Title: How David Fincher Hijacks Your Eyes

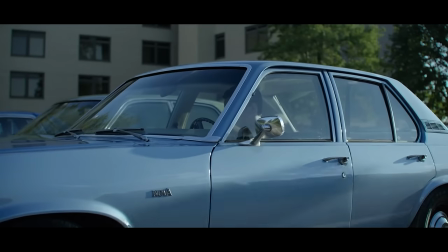Why is David Fincher in my head? I was thinking about this a lot while watching his new Netflix series, Mindhunter.
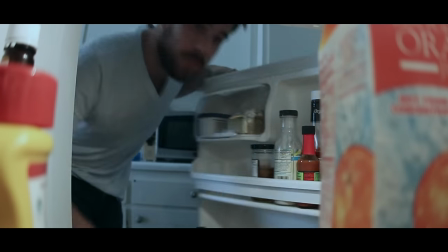I'd watch an episode or two, go to the kitchen to get a drink, and everything would look Fincher-esque.
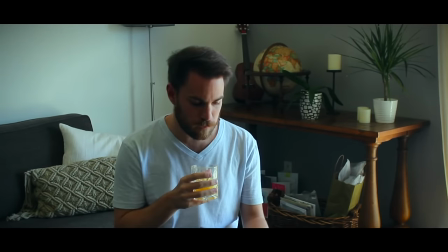Like my eyes were mimicking his camera movement somehow. First I was creeped out, then I was impressed, and then I was curious.
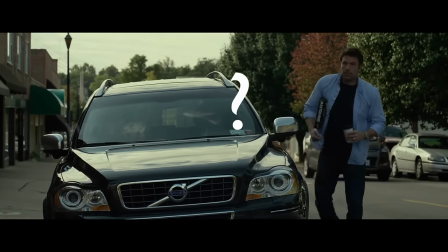What about his filmmaking causes this effect?
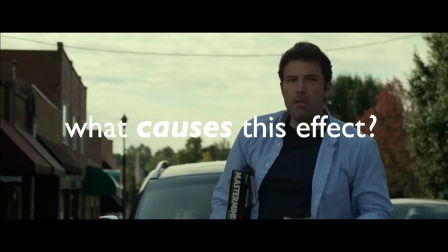Because there are plenty of other amazing stylistic directors whose visual styles don't hijack your senses. like Fincher does.
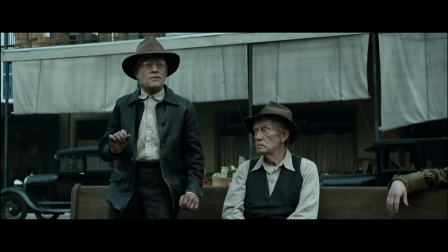And it's the same with all his movies and TV shows. I checked, I went back through all of them to see if I could locate the source of this quality, and I think I found it here.
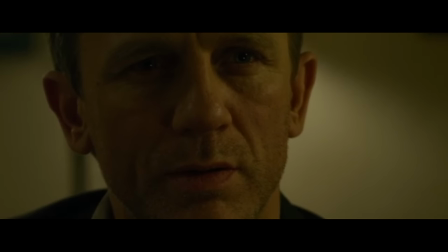Did you see that? It's a very small thing, and it's easy to miss, but the more I watch Fincher's work, the more it stands out as a key element of his visual language.
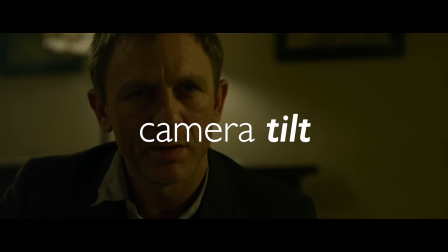What is it exactly? Well, it's a camera move. In this case, a tilt. In this case, a pan.
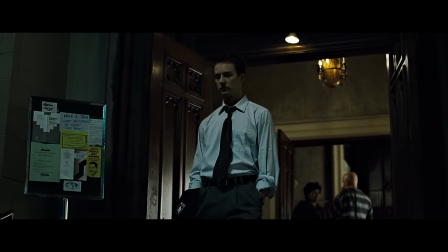In this case, a tracking shot, and in this case, all three. These things are the most common tools in the filmmakers toolbox.
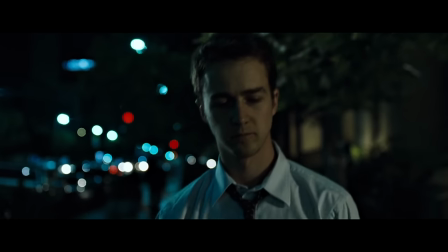You can find them in pretty much any film you watch, but Fincher has a very specific way of using them, which falls in line with his reputation as a perfectionist.
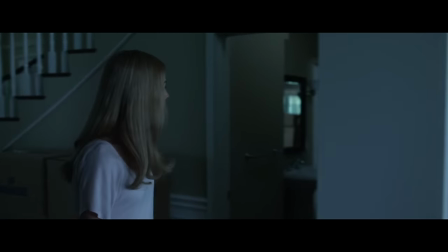Essentially, what he tries to do is have the camera exactly match the velocity and direction of the moving character in the frame.
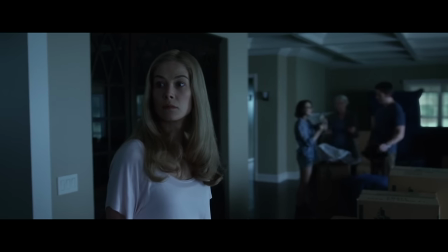When the character stops, the camera stops too, and starts again when the person starts to move again.
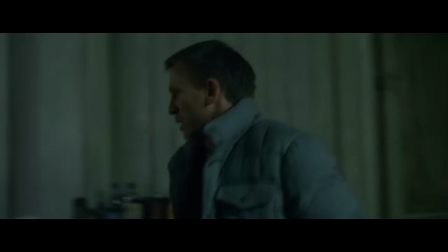The matching movement here isn't just close, it's perfect.
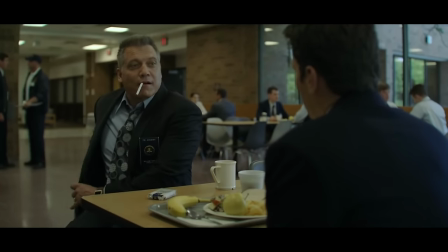So perfect in fact that it must involve some kind of timed rehearsal with the actors, which I learned when I tried to do it myself earlier.
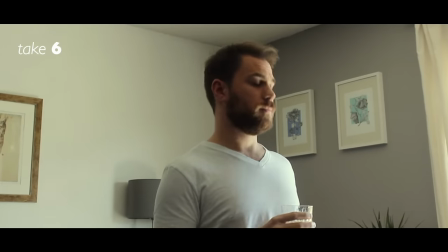This is no doubt a part of the reason why Fincher is known for doing so many takes.
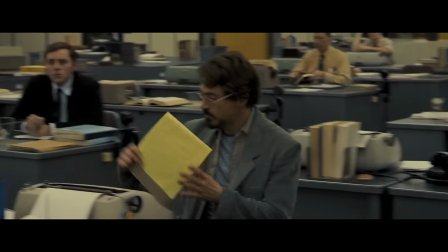It takes patience and a good camera operator to get these moves exactly right, and they're happening all the time, everywhere.
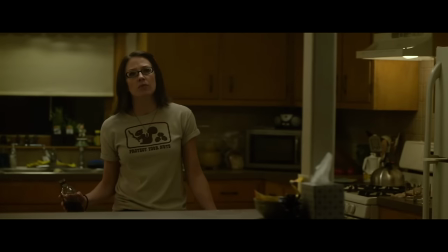In little shots, in between shots, shots you notice, and shots you don't. And whether they register or not, the effect starts to accumulate in your mind. All of a sudden Fincher's reality is your reality. Now I think there's a very good reason why this happens and it's a bit counterintuitive when you consider that Fincher's camera
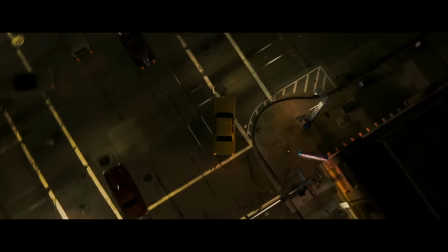work is often regarded as impersonal or coldly omniscient even by Fincher himself.
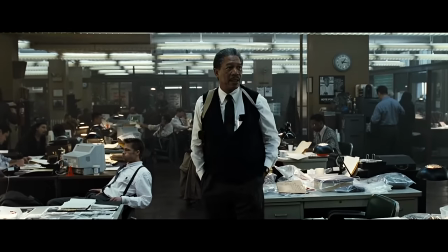I think that's somewhat disingenuous because what these shots do is effectively lock you in to the behavior of the characters.
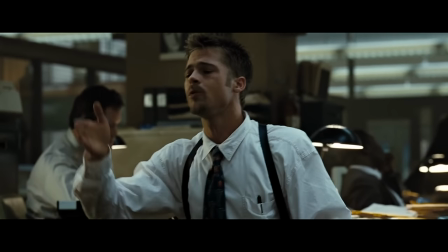You really feel it when someone moves around the space that they're in.
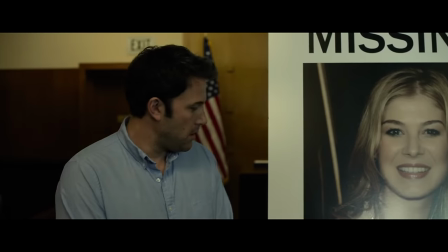Even small gestures like a shrug or deflated shoulders, even the slightest change in posture is registered by this camera.
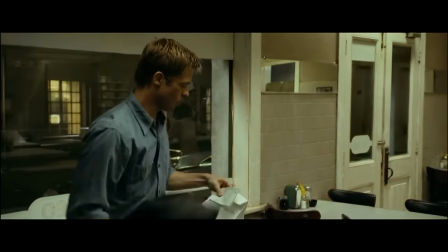In this way, I think Fincher's cinematography is a lot more personal than even he makes out.
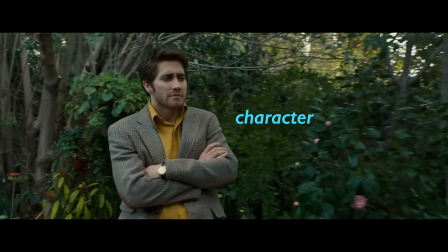It might happen just below the level of consciousness, but I'm much more in sync with this character than I am with, for example, this character.
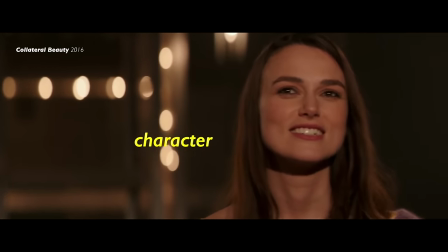It's funny, Fincher's actors have to move in these very deliberate lines at steady speeds, probably ironed out by rehearsal.
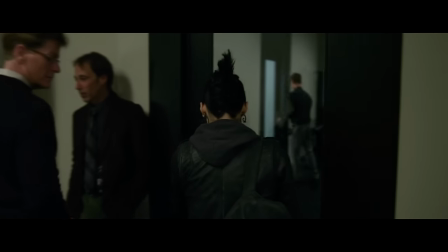But the result, at least for me, is a greater connection to the character than something that is more free-form, less exact.
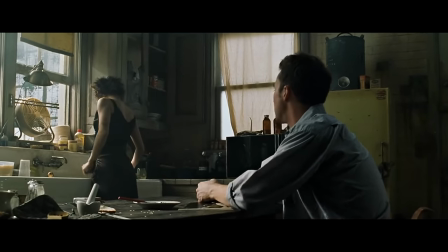I mean, it's no surprise that Fincher would pay attention to details like this. Listen to the advice he gave Robin Wright when she directed her first episode of House of Cards. Every scene you direct, every scene you act in, it's the same thing. What's that? He said. Behavior over time. It's a fraction.
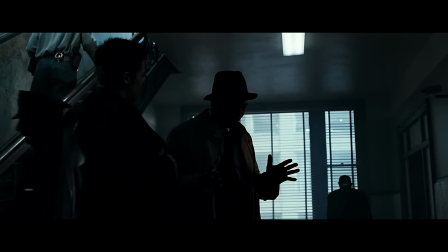So behavior The behavior is the most important thing of every piece of material that you read, that you perform in, and you direct.
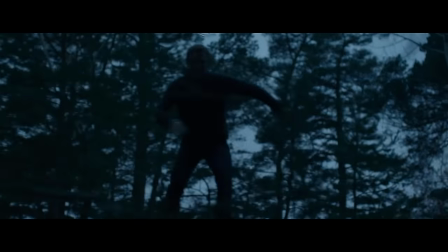Look at the behavior. David Fincher is obsessed with behavior. He knows that the way a person moves is a key part of who they are and what they want.
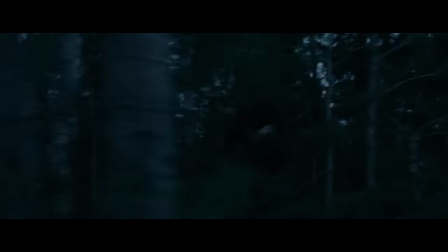He knows that if a person is running and the camera follows that running exactly, then it's like the audience is running too.
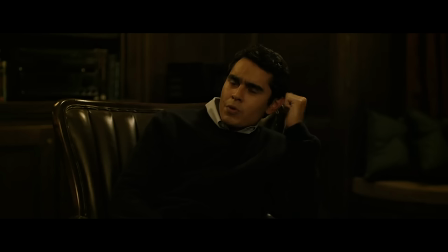He knows that the truth of exasperation is in the speed someone lurches forward.
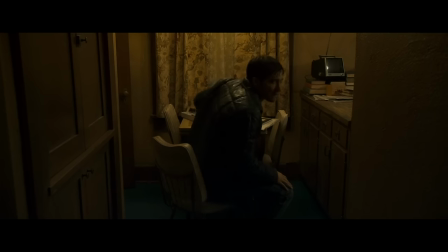He knows that fear can express itself in exactly how slow someone stands up,
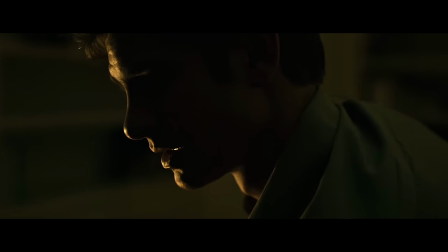or that when a person floats back in astonishment, the camera should float with them.
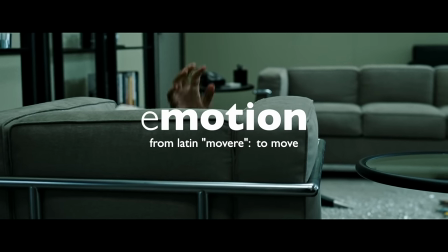It's not a coincidence that emotion has the word motion in it. Emotions express themselves physically.